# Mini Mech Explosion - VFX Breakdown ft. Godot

Hello everyone, I hope you're having a wonderful day. For this video, we will be breaking down this mini mech explosion I made a while back. A couple of notes before we start though.
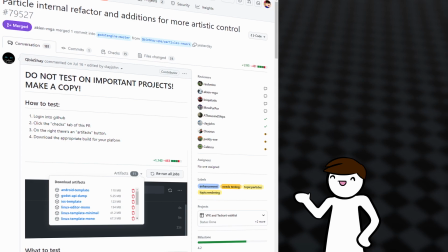21s
Firstly, this effect was made on Cubiche's particle rework Godot branch which I will link in the description below.
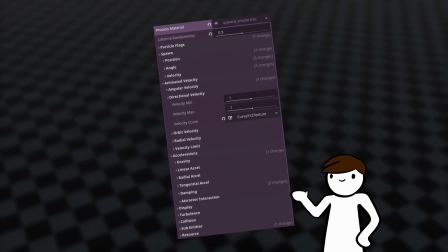29s
It has more functionalities for the particle system and it'll hopefully be in the next stable Godot 4 release. And secondly, most of the shader techniques I mentioned in this video are explained in my previous video about common shader techniques. I recommend you check that out first. I'll mark techniques in that video that I use for this one with asterisks.
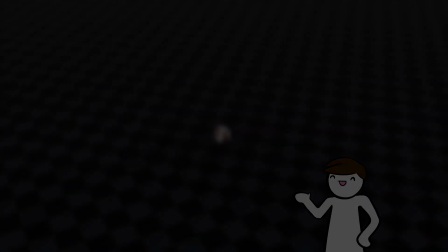52s
So without further ado, let's begin! Let's start with the anticipation.
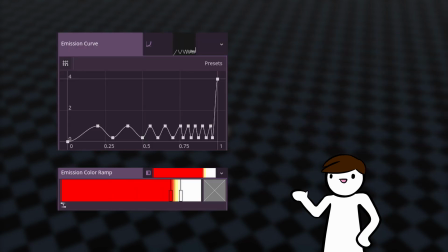58s
For the robot, I defined a curve and a gradient, which is basically a color curve, for its emission and color respectively.
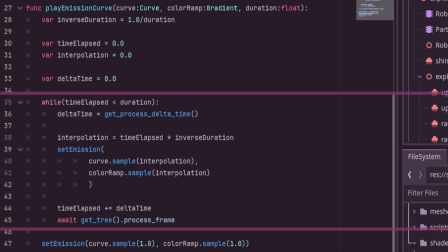66s
I made a script that interpolates along these curves and sets the material property as needed.
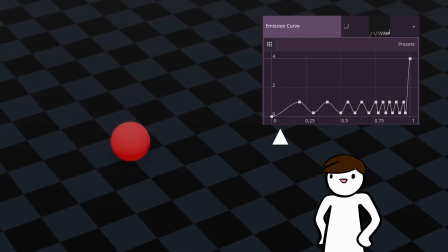73s
The curves have an intense ease in behavior, starting out very slow, then ramping up quickly towards the end. To accompany the robot, we have the shine. The shine is just a billboard texture that scales up in two parts.
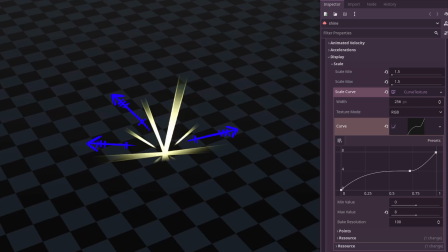89s
First part is an ease out, just to establish its presence. Then the next part is an ease in, to follow the robot's ramping.
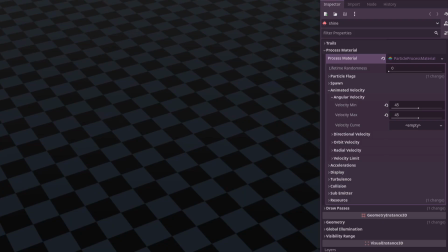97s
We also add a little bit of rotation for some spice. Now we go to the beefiest part of the effect, the explosion. For the explosion, I want to tackle the cloud mesh first because I want to.
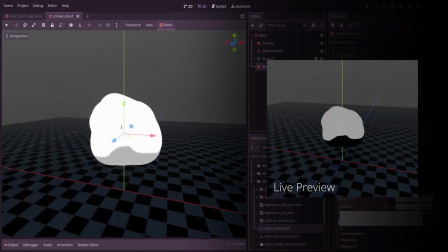111s
I played around with the lighting a little as I felt that the default toon shading was a bit harsh. I promise the shader isn't too complicated.
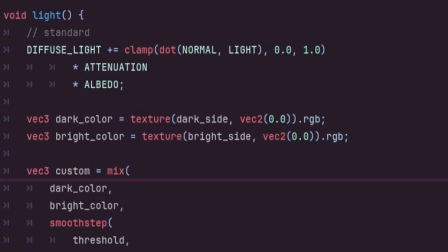119s
I just defined a dark color and a bright color and lurped between them depending on how the light would have originally affected the object.
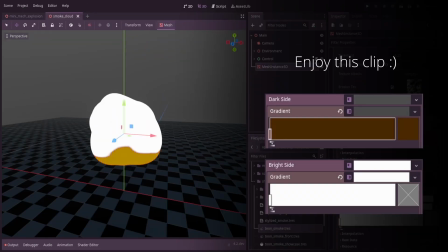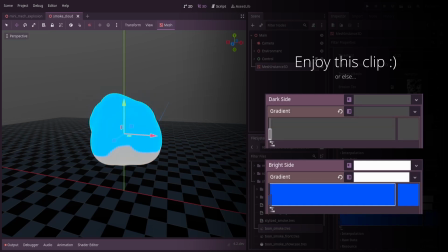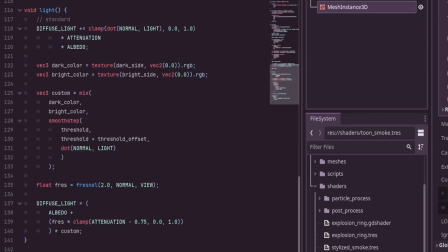137s
I smoothed out the lighting edge to my liking through a smooth step function.
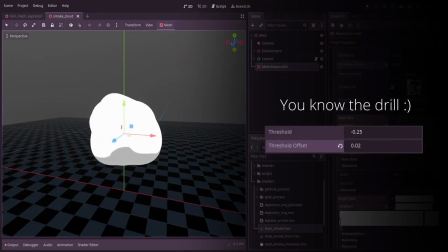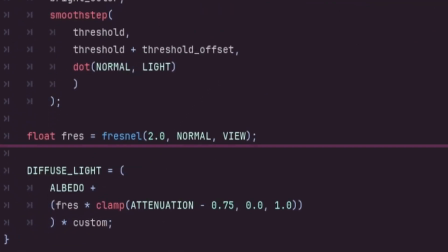148s
I also added a fresnel in there but honestly I don't think it made a difference.
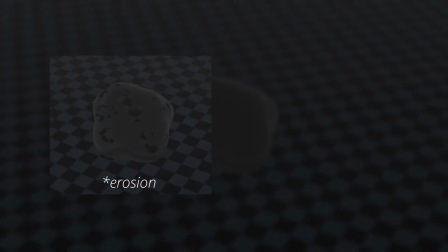155s
After lighting, I set up erosion and y-offset based on the particle's lifetime.
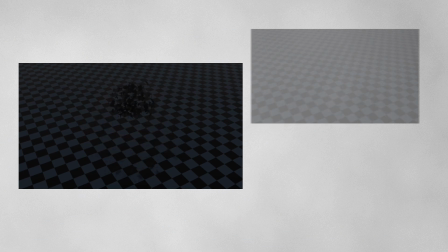161s
The explosion uses four layers of cloud emitters, two ground ones and two upward ones with dark and bright versions.
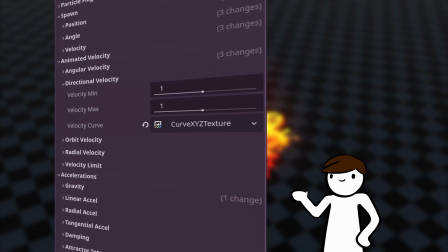171s
I won't go through every value I change for the particle process material, but I will explain the main behavior. The values will be displayed on screen though, just in case.
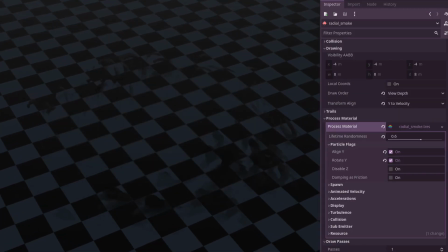182s
The ground clouds are Y-aligned to their velocity and burst outwards from the center very quickly with flatness so they mainly move along the ground. These clouds then slow down towards the end with some damping. And again, for some spice, I added some tangential velocity towards the end. The ground clouds bright counterparts generally follow the same behavior but are of course, very bright, but also dissipate much quicker.
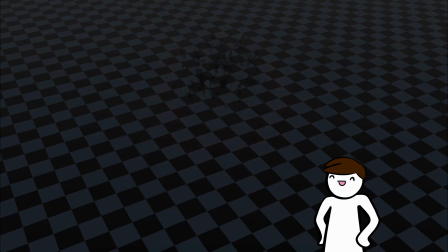212s
The upward clouds also generally follow the ground clouds behaviors, but they burst upwards instead of outward along the ground. The next most noticeable part of the explosion are probably the rings.
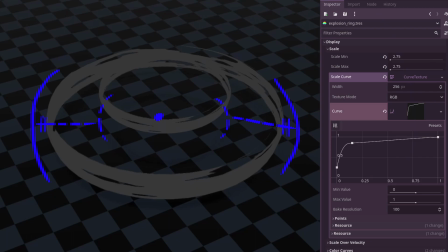226s
These rings scale up very quickly at the start, then continue growing but at a much slower rate.
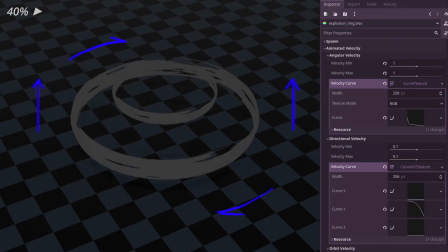232s
During the scaling, the rings also float up, rotate, and the road based on the particle's lifetime. Now we're moving on to the simpler parts of the explosion. We have the streaks, or spikes, which by themselves look kinda silly, but I think it adds a lot to the effect.
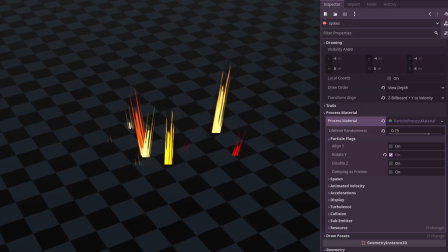249s
These streaks are billboards and are also Y-aligned to their velocity.